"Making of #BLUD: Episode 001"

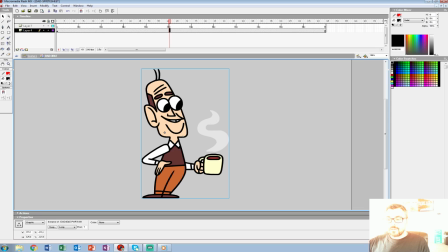16:25 it's a very traditional way we're kind of approaching this, and the only really digital thing is the screen we're drawing on.
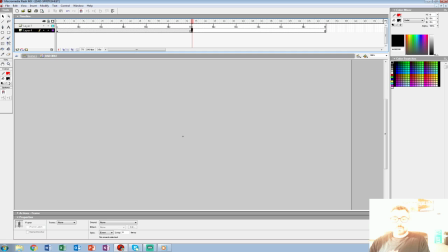16:32 So the playfulness of these characters have always been fun to Bob and myself, because you know, model didn't really matter, and I know a lot of games it's all about getting the model and the proportions right,
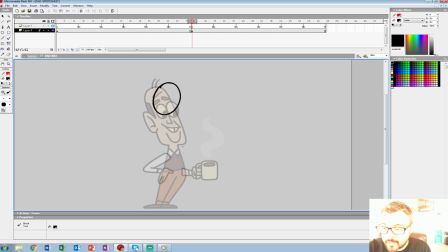16:48 but say I wanted to make this guy scream at Becky, she did something wrong, I could get him, like, you know, really angry, and it looks right.
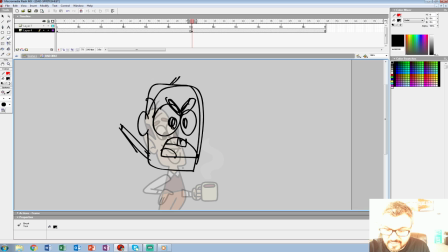17:06 And you know, he could shrink his hands a little bit. Becky, what are you doing? Kind of thing, and then we get to stuff like that.
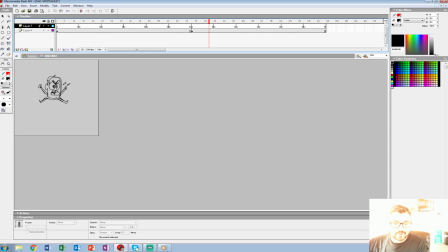17:20 You know, and when you do that, it all of a sudden becomes more of a cartoon than a game. Or, yeah, it's an interactive cartoon.
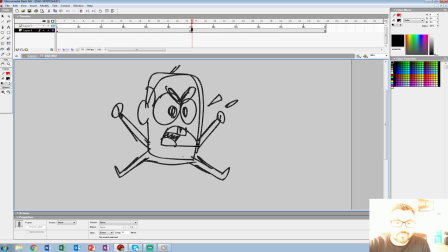17:30 And it never looked wrong to me, so we really don't follow models that much.
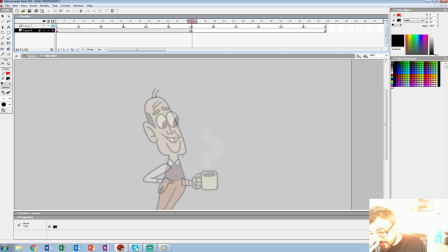17:36 I didn't find it to be important since I was primarily the character animator here, and I only had to really figure it out myself. And in a lot of the ways, it's sort of like the Ren and Stimpy style in terms of how they never really had model sheets.
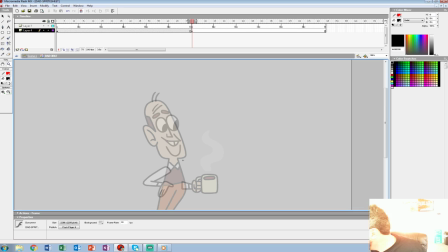17:52 Oh, good. Is good. Dong is showing off his stuff. I showed it off. Oh, you did it. Okay. I'm chatting for us. Do you make the check? Oh, okay, you got that. So let's see. I'm going to do a profile coffee sip because I like the way that looks and will really cartoony. So we're going to start just roughing out.
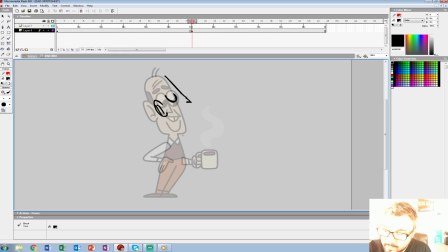18:09 Roughing out's always what you have to do first. A profile nose, and maybe going to sip it like the music that you hear, if you hear it, made by Bob.
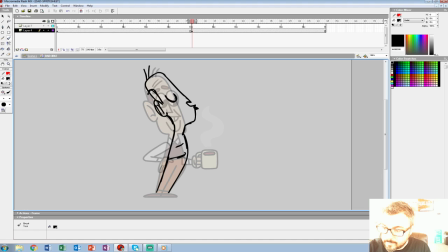18:24 He does all the sound and background work here. And we can have the cup of coffee here. We could do kind of a funny arm here, I think. We'll do a funny arm.
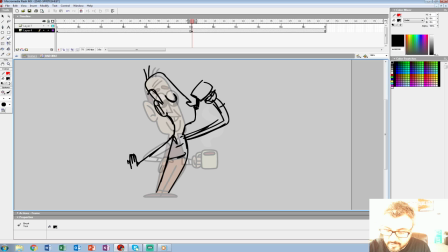18:39 And we'll animate the coffee separate, and he's really enjoying it, so we'll really play with the profile here, or the silhouette, rather. So that's as rough as I really go with it.
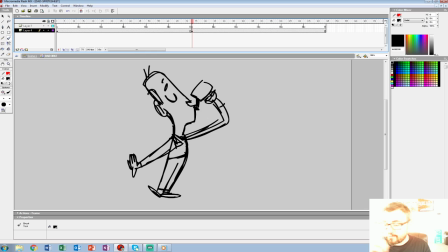19:00 So I, unlike a lot of animators, I kind of do the keyframe first, then I'll clean it up. It just helps me clarify things, and then I got a clean line for the in-between and stuff. So, let's see, he's gonna take a sip of coffee here.
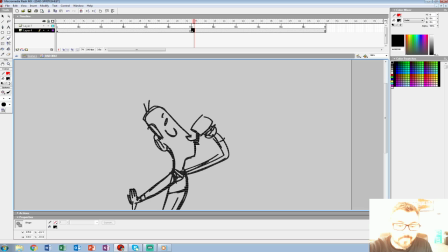19:19 So, you'll see I roughed that out at 100%. I used brush 3, this is MX, and the pressure sensitivity was off. Now let's see, I want to clean this up. I'll change the color just so I know what I'm looking at.
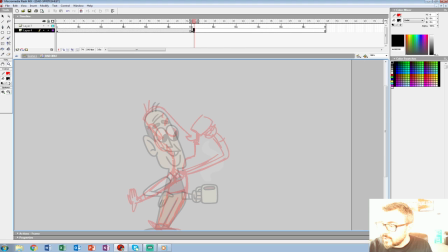19:38 Sometimes I'll do two roughs, but I think I can manage this one, especially at the percentage. Now, I'll go to 400%. That's what we've been cleaning up these sprites at, and you can see now my screen is just filled with that.
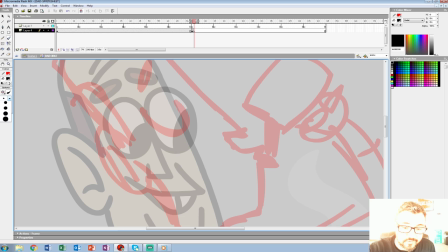19:52 Now, I use a super thick brush on this. Second to last, in fact. The reason I do that is because when we zoom out at 25%, which everyone seems to, which is technically 100% when you see it on the screen, the line is a nice crisp looking line.
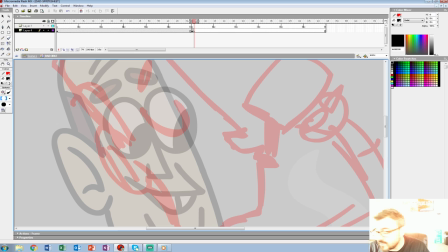20:11 It's not too bold, it's not too thin, and it looks like something, what I imagine the line weight of, like, say, a Dexter would be, Dexter's laboratory.
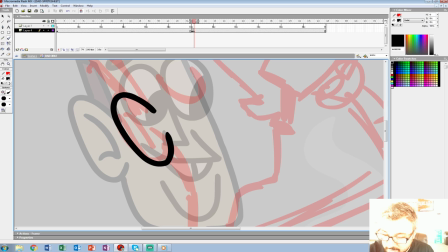20:20 So let's just start cleaning this up here.
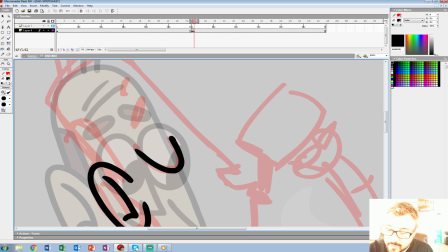20:24 And Bob, if you just want to let me know if there's any questions, because I have not been good about that.
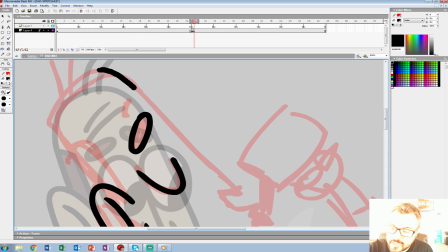20:30 Jay Sporing asked about who does the character design, but okay.